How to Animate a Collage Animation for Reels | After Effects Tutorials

Hi everyone, my name is Farah. I'm the content designer here at Herbat.
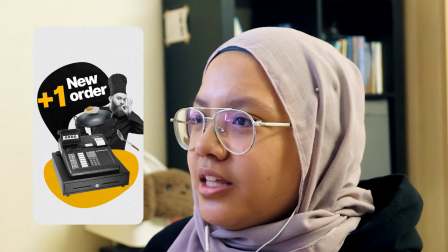0:09 Today I'll be breaking down this collage animation that I made a few weeks ago and I'm gonna bring
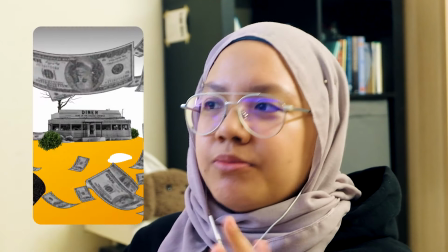0:15 you step-by-step on how I made it from the storyboarding all the way to the end product. I worked on this project in Adobe After Effects and Adobe Photoshop so let's get into it.
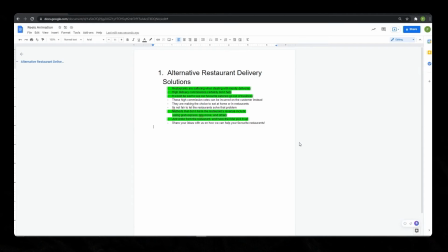0:27 Before you start, you should have a story. In my case, I had this story written down in a Google document. And if you have a voiceover beforehand, that would be much more better as well.
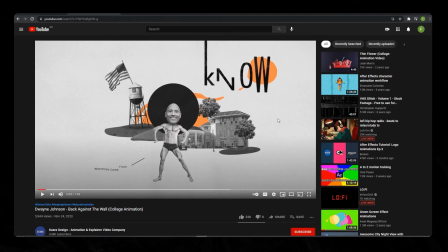0:39 Once you have that idea and story, you could look for references in terms of style. So like what I have here is this, this animation by this talented designer, Kasra Design.
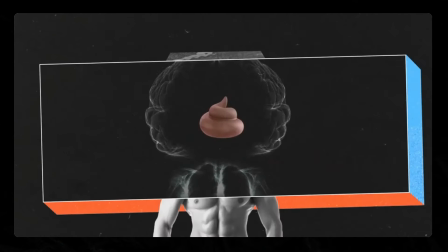0:52 I think one of the keys is remember where you came from, Keep that shit in the front of your mind and when shit goes bad and it goes sideways, a lot of shit does.
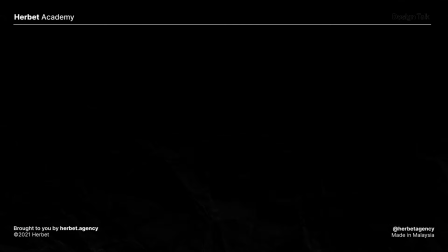1:01 So this is a very good example of what we're trying to go for in our project. Once you have that, you could search for a few more, maybe pictures and other videos. So step number two is to visualize your story. Once you have the idea and the storyline down, you could start drafting how the animation should look like in a storyboard. So I started out by sketching it. I took this notebook, I begin drawing like these are three frames. After we get the base down, we move into Photoshop and start designing. What you're seeing on the screen right now is the storyboard.
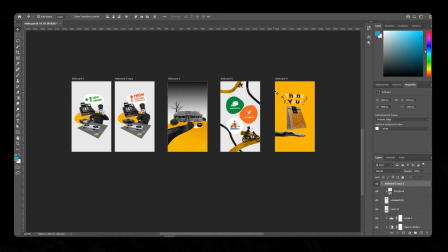1:37 This is like first scene, second scene, third scene and the fourth scene.
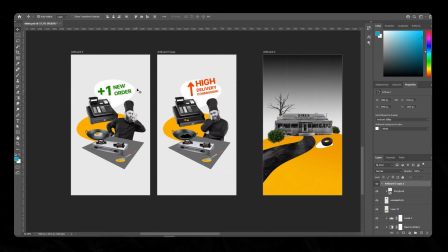1:41 I've put together like a few cutting of pictures and added some kind of texture to it so it looks like it's from paper.
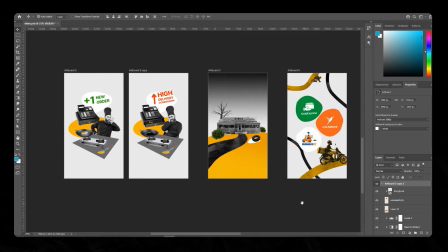1:50 So once you already design these scenes in Photoshop,
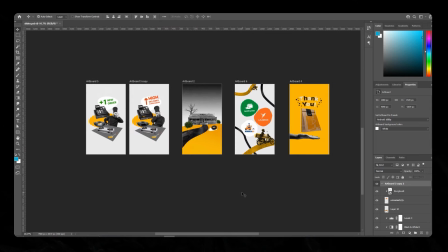1:53 it'll be much more easier for you to transfer those elements into After Effects and animate them.
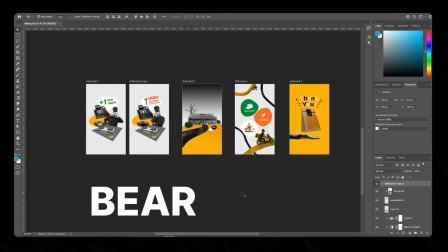2:00 When you're designing your compositions in Photoshop, bear in mind what kind of animation you're going to do later on.
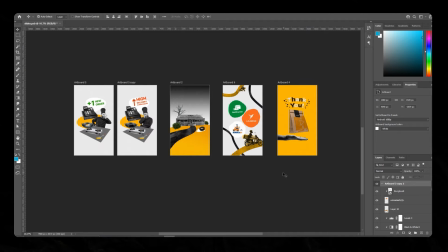2:07 But as long as it's closer to what you envision in the end product, that would be much better for you.
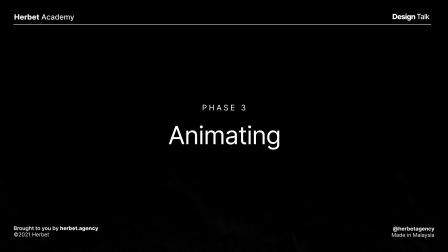2:14 Next step is to animate. So I am animating everything in After Effects.
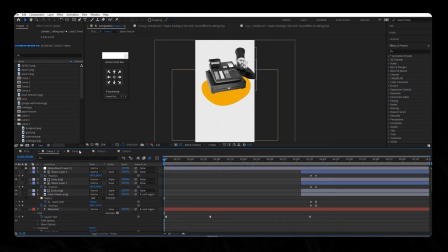2:20 As you can see here, I have my compositions. Comp 1 is scene 1, comp 2 is scene 2, and so forth.
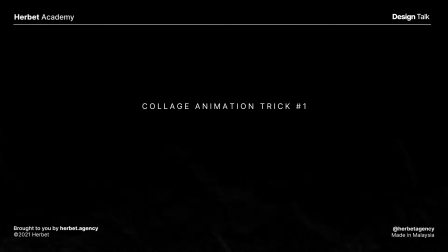2:28 One of the ways to make your animation look like a collage is to lower the frame rate.
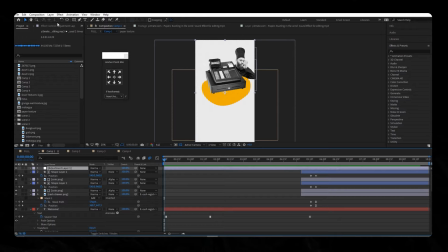2:33 What I did was make an adjustment layer and added this effect called posterize time.
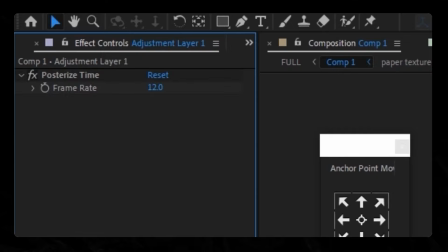2:39 And I lowered the settings down to 12 frames per second.
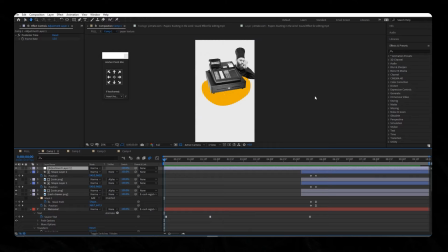2:43 So when you add this, it will make your animation less smooth and more janky. Without it, it will look like this. Much more smoother and much nicer. So that's what you don't want.
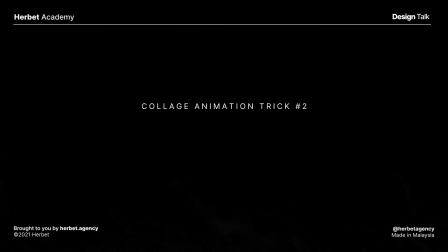3:00 Another thing that can help you in your collage animation is by adding textures.
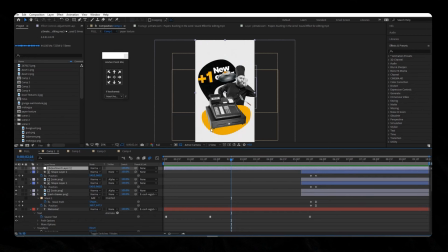3:07 What I did was add some paper textures to my shapes. So instead of just putting on one paper texture that looks static,
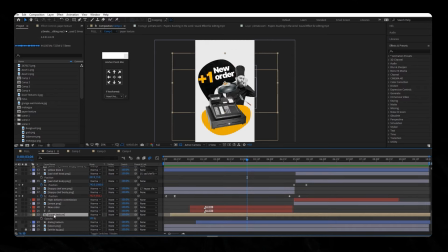3:15 you could find these videos where the paper textures are changing every second. It will make your animation look much more interesting just like this.
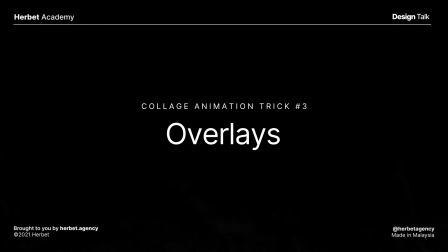3:27 The way to top off your collage animation is to add on a scratch overlay on top of everything.
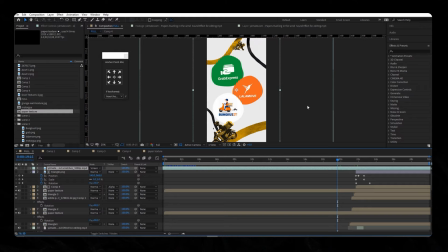3:33 What I did was find like a grain scratches kind of video on YouTube and I just put it on screen blending mode.
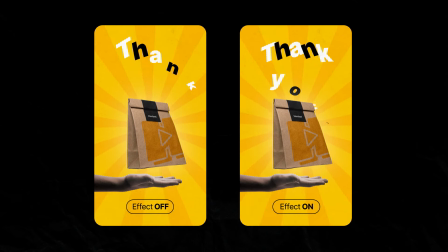3:42 Although the film scratches are very subtle, they make a huge difference in the end product of your animation.
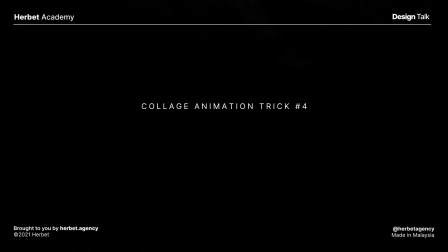3:49 To add some more finesse to your collage animation, what you can do is add sound effects.
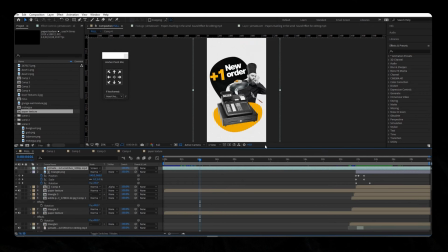3:56 Here you can see there's like this cash register. So all I did was just add a cash register sound. So sound effects just ties you into the video much more compared to a soundless animation.